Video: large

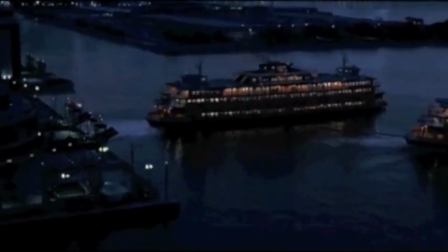0:00 Hi everyone! I decided to do a scene from the movie The Dark Knight, directed by Christopher Nolan.
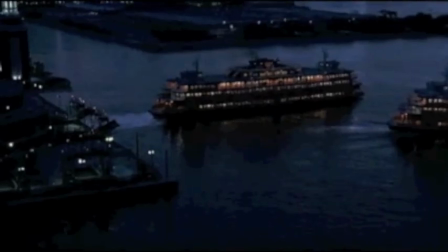0:05 This is the scene where the Joker traps people on two separate ferries and calls it a social experiment. I start off with a freeze frame, which is an establishing shot to let the audience know there are two boats on the water. There are cool and warm colors set in deep space.
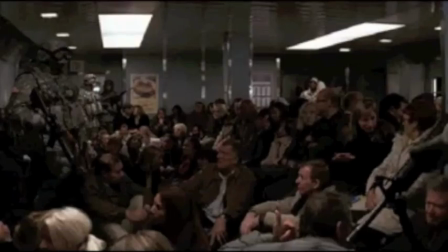0:21 I think the warmer colors represent where the people are safe, and the cooler colors represent where things are not so safe and where it's cold and scary.
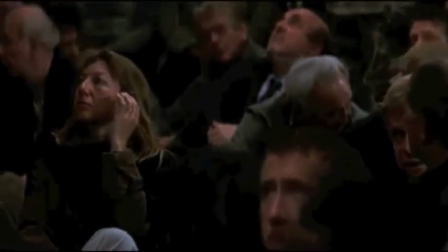0:30 Right away, the lights start to flicker on the ferry,
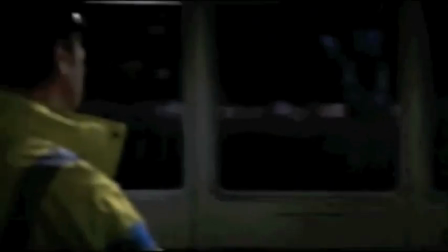0:33 and I think that represents that things aren't as safe as they began to be on the ferry,
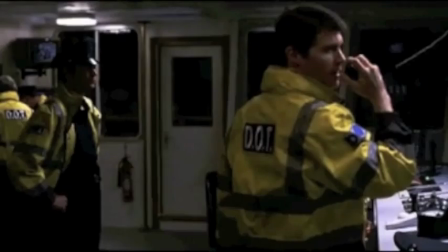0:40 and that it's going to start to be scary like it is in the city. Um, they're trying to figure out why the lights are flickering,
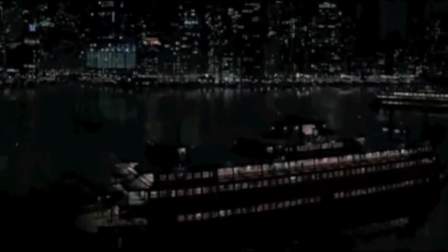0:49 and this is when they introduce some of the main characters um, that are going to be in the scene.
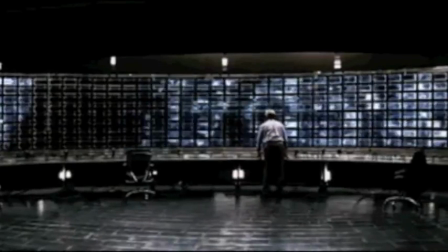0:55 And they also show Batman and the guy that helps Batman. They show how far away they are from the fairies and how they can't help them.
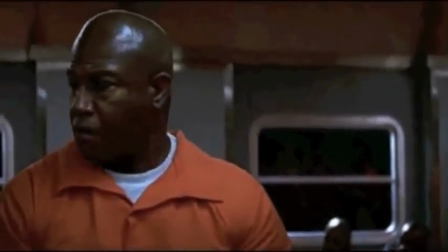1:04 But they also show how to the audience how many people are on these ferries and how many people could be in danger if something does happen.
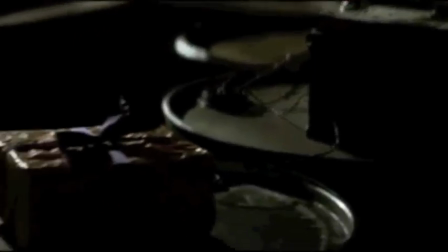1:13 Um, they show the detonator in the box, wrapped as a present.
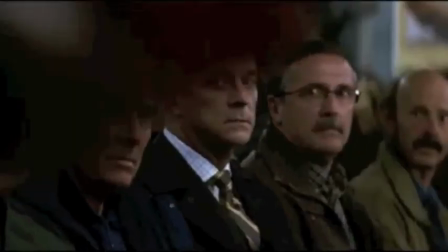1:19 It's wrapped in bright colors, but the colors also are colors that represent the Joker,
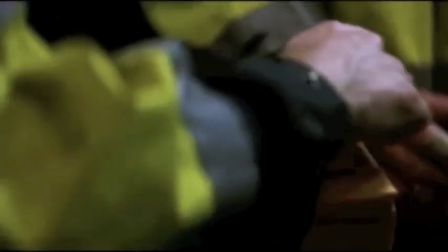1:25 like the ribbon, which is purple, which is the Joker's main color that he wears.
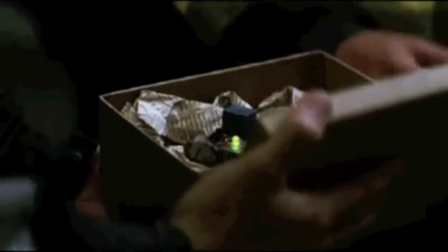1:29 The detonator is in a square box, which makes you focus in on it and what it is.
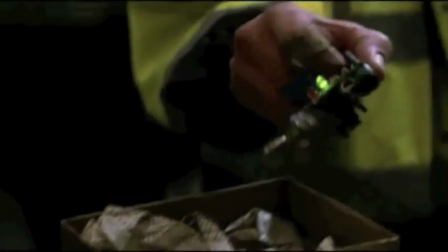1:34 The green light also makes you focus in on it, and the lighting in general makes you look at it.
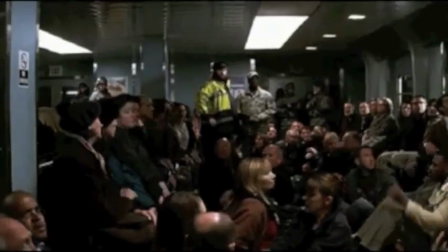1:41 Right away, they introduce the people that are playing the main role in the fairy scene, like I said before.
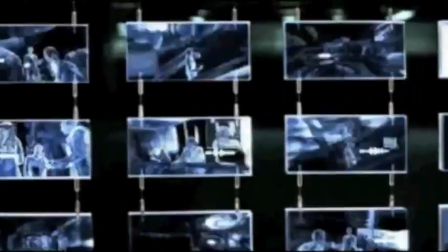1:48 First, I'm going to talk about the people with circle heads. The prisoner, the big black guy, has a circle head and is bald,
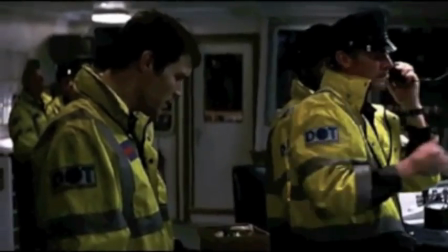1:57 and there's also a bald white guy on the citizens' boats who is wearing business attire, and there's also the ferry captain.
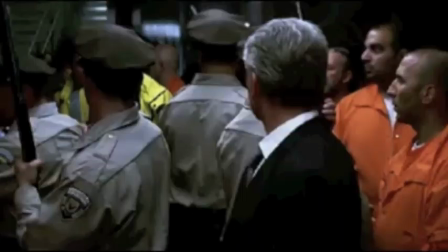2:05 All these people have round heads, but I think they make the most decisions as to what's going on and what's going to happen with the detonator.
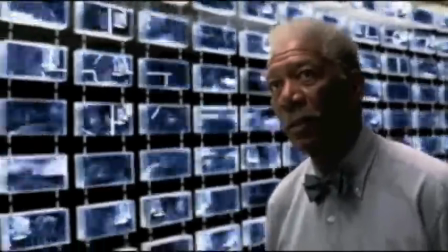2:12 Then there are men that are authority on the ferry that have square heads.
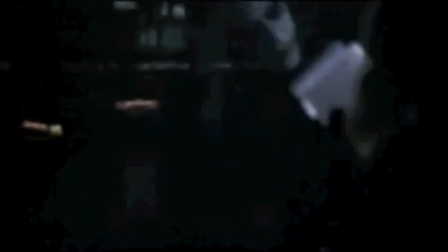2:18 The first square head is a gray-haired guy dressed in like a business suit.
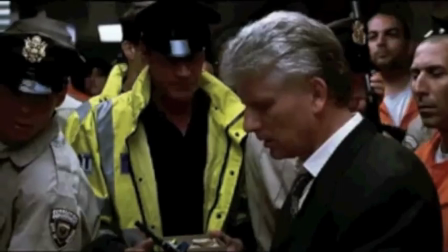2:23 And then there's the military guy on the civilian's boat that also has a square head.
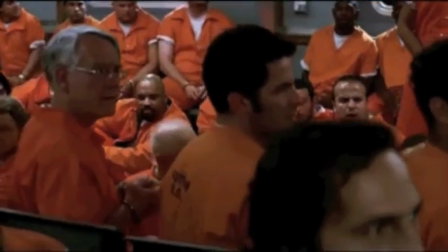2:29 It's unnoticeable that the military character didn't originally have a square head and has a circle head,
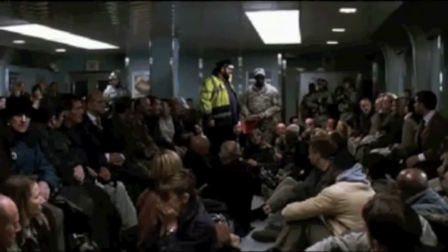2:34 but they put the hat on him that makes his head into more of a square shape.
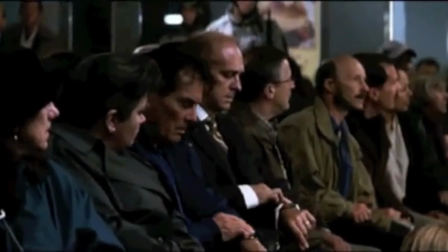2:39 They gave these characters square heads because square-headed characters usually hold more authority and are in position of power,
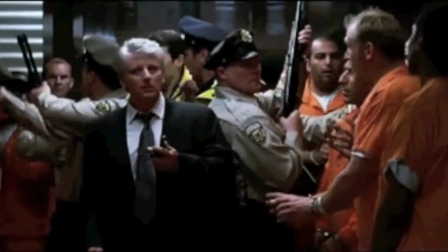2:46 although at the end I think it is the circle heads that take power of the detonator and decide what's going to happen with it.
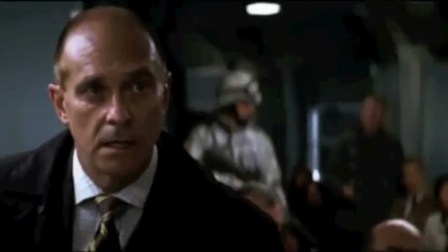2:52 I find um, those circle-headed characters the most significant
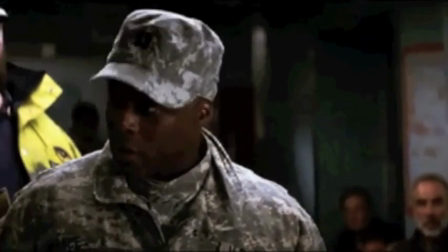3:00 because they take action. The prisoner is the one that throws the detonator out the window,
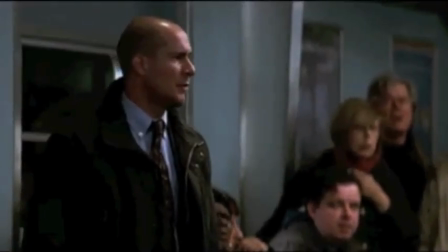3:05 so no one else really has, I guess, a choice as to what's going on after that.
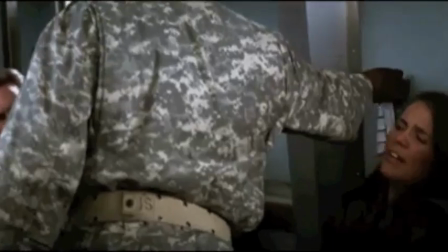3:11 And then the captain, or the guy in the civilian boat, he says to the people, "We're still here.
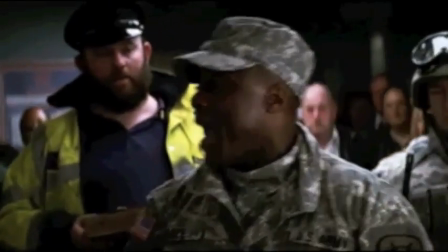3:19 That means they haven't killed us yet either," which I think makes the civilians on that boat rethink their decision as to
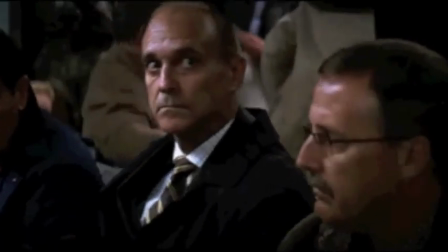3:27 if they want to blow the other boat up. That guy right there, he is also a circle head.
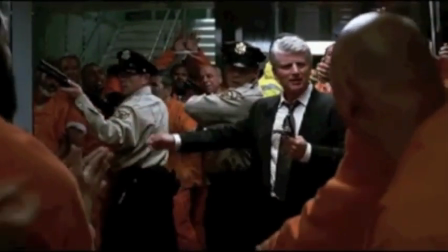3:34 He's another one I was talking about. He tries to take charge in the situation, but he kind of backs down because I don't think he wants to kill anyone.
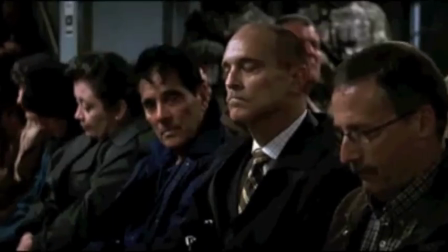3:43 This is when they're finding out the decision as to what's going on.
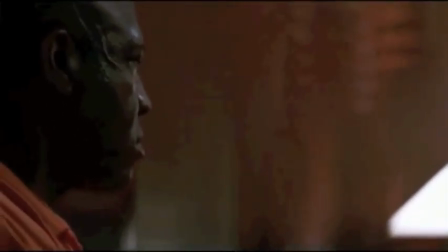3:49 And then that guy's listening to what's going on in his boat.
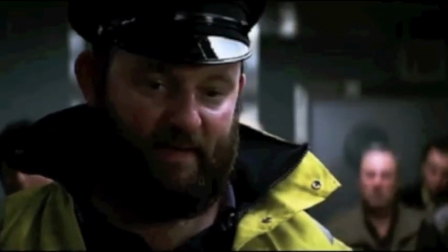3:55 I made this a freeze frame right here because there are two lines in the background vertically around his head, and those come from the pole.